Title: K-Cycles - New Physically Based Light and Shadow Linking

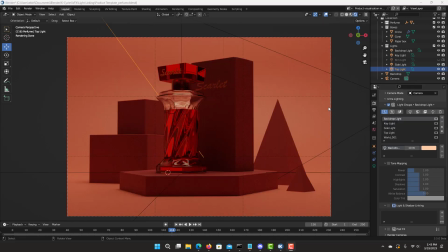Let's select the backdrop light and let's go into solo mode. To create more focus and interest in the perfume bottle and less in the background, we're going to start reducing light intensity of the backdrop by selecting tone mapping, got the power in half.
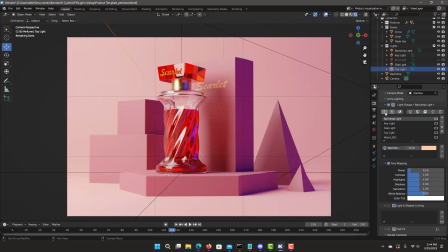It's always good to undo solo and see how we can make progress. Now let's select the key light,
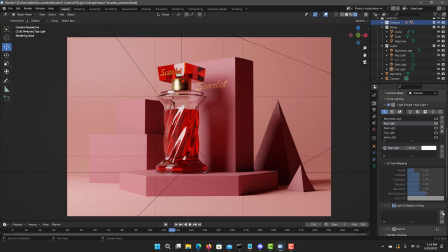light linked by selecting the perfume on the collection and adding the plus sign select the boxes you're
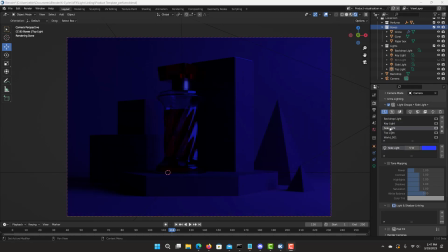gonna quickly undo the solo mode and now let's select a side light and here I like to create that scent light blue light just on the perfume bottle I select
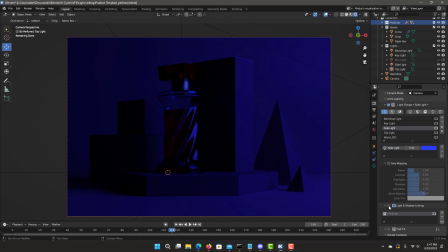it and add it to the light linking just make sure that we have light linking selected every time you work with a light linking you it's going to
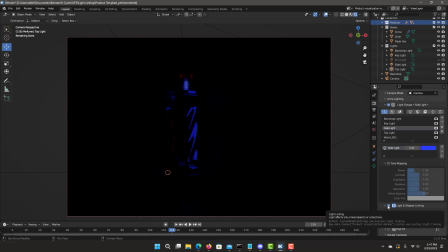cause a re-render due to it is a physical change on the lighting system you see now the light is only affecting the perfume bottle and nothing else and now let's create some more intensity by increasing it i really see that that is i had more visual interest and you can undo the solo mode
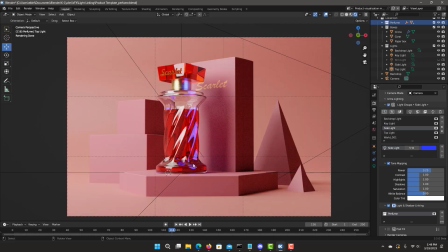and now you can really see the blue light accent shining on the perfume bottle
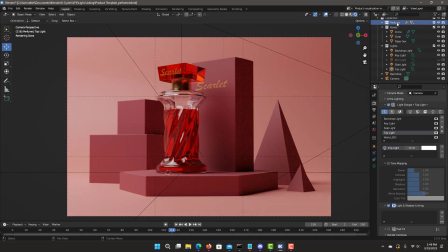select top light linking for the perfume bottle and
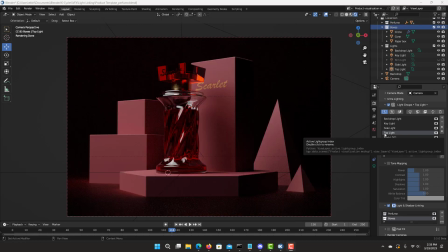the boxes only you can see the top view light
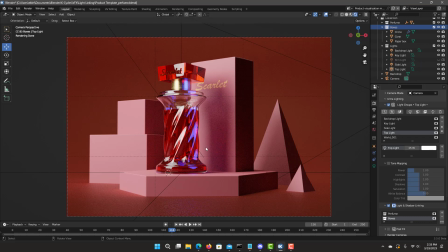and do the solo mode if you notice this deep shadow here on the box cast from the perfume bottle i think it's a bit too distracting and i like to use shadow linking to to reduce the intensity because it takes away focus from
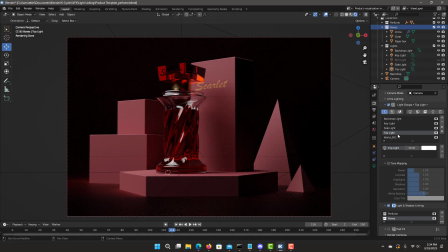the actual bottle itself the shadow is being cast from the top light and from the key light i don't want to remove it completely because it would look too unnatural so let's just remove it from the top light i can go light and shadow linking and i can say i don't want the
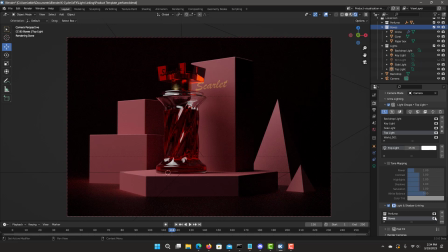perfume bottle to cast any shadows into in this case will be the boxes take off shadow and you can see right away that there's no shadows being cast in in this light group go into normal mode now
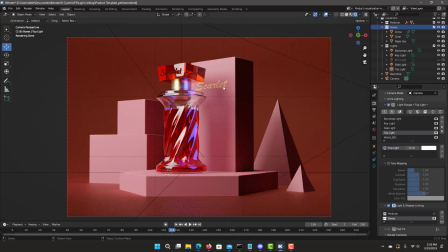we have shadows but it's a lot lighter and less distracting so that's one of the really powerful features that you can do with with shadow linking is control where you where you want your shadows and if you want how much intensity to the shadows you have from different light groups.
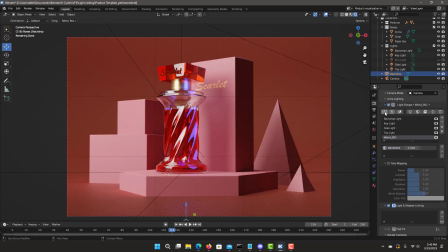So the last on the light groups that we currently have, I'll select Whirl and go back to regular mode and I do want to increase a little with our Whirl environment light and then we can add maybe 50% more,
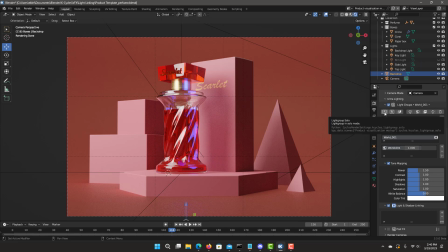you can add more brightness and it looks a little bit better and you can see that increase it on this light group. One important thing from product lighting is to get some rim light and here it really doesn't have a good grade more light going through that perfume liquid to get more interest.
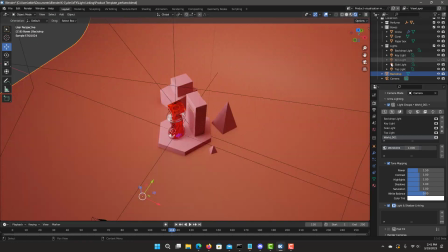Let's add a rim light. Let's go to regular mode. I've already had, I've already created one to give off.
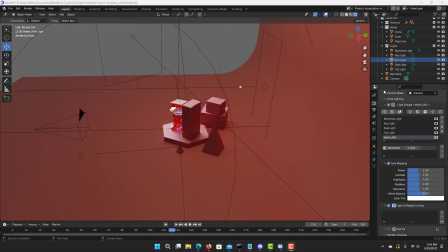So I need to take away the compositing because I still have not added the rim light into my light groups.
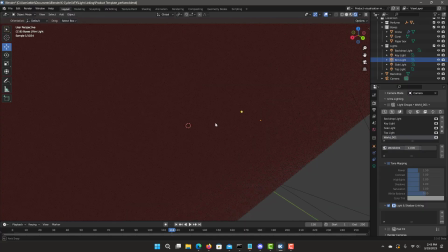You can see that the rim light is shining on back of the boxes and partially into the perfumes.
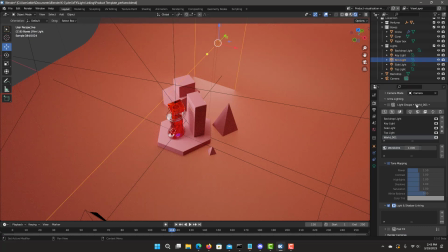Let's add it into the light groups by selecting it we add it here so now we have a rim light this part of that group all the light groups now we can composite it and be part part of it be visible also
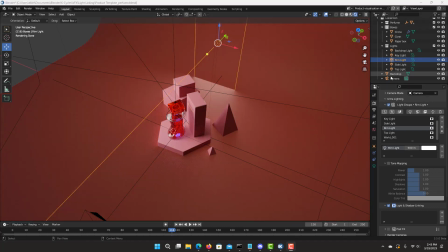light linked only to shine the rim light onto only the
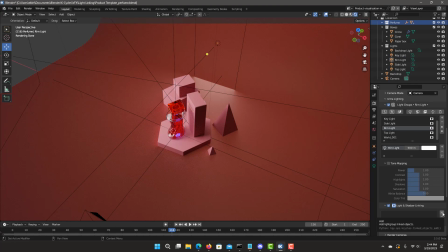bottle and nothing else so we select the perfume this light linked it you noticed there's no there's
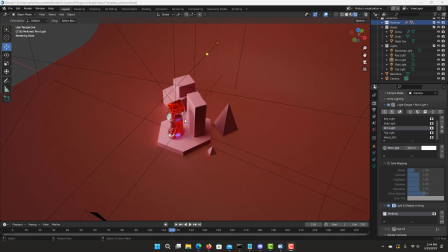no more light on the backdrop on the back of the boxes let's change to camera mode is only shining here.
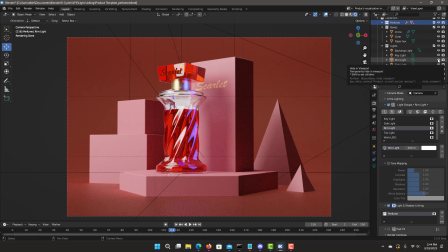Just a quick test you can see that if I turn the light off here on the noticeably a difference or you can always having to
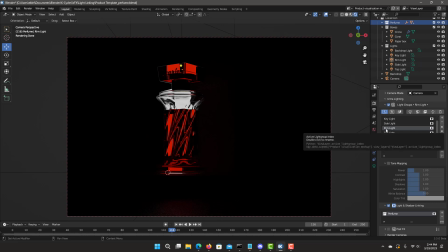revendor by going to solo mode you can see exactly how much light is being affected into the rim and as you can see there's only the perfume bottle
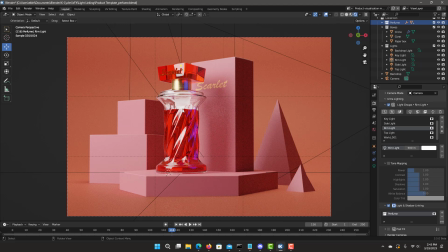and nothing else because I have it light linked it. The perfume liquid in bottle has a lot more interest light coming from the green light.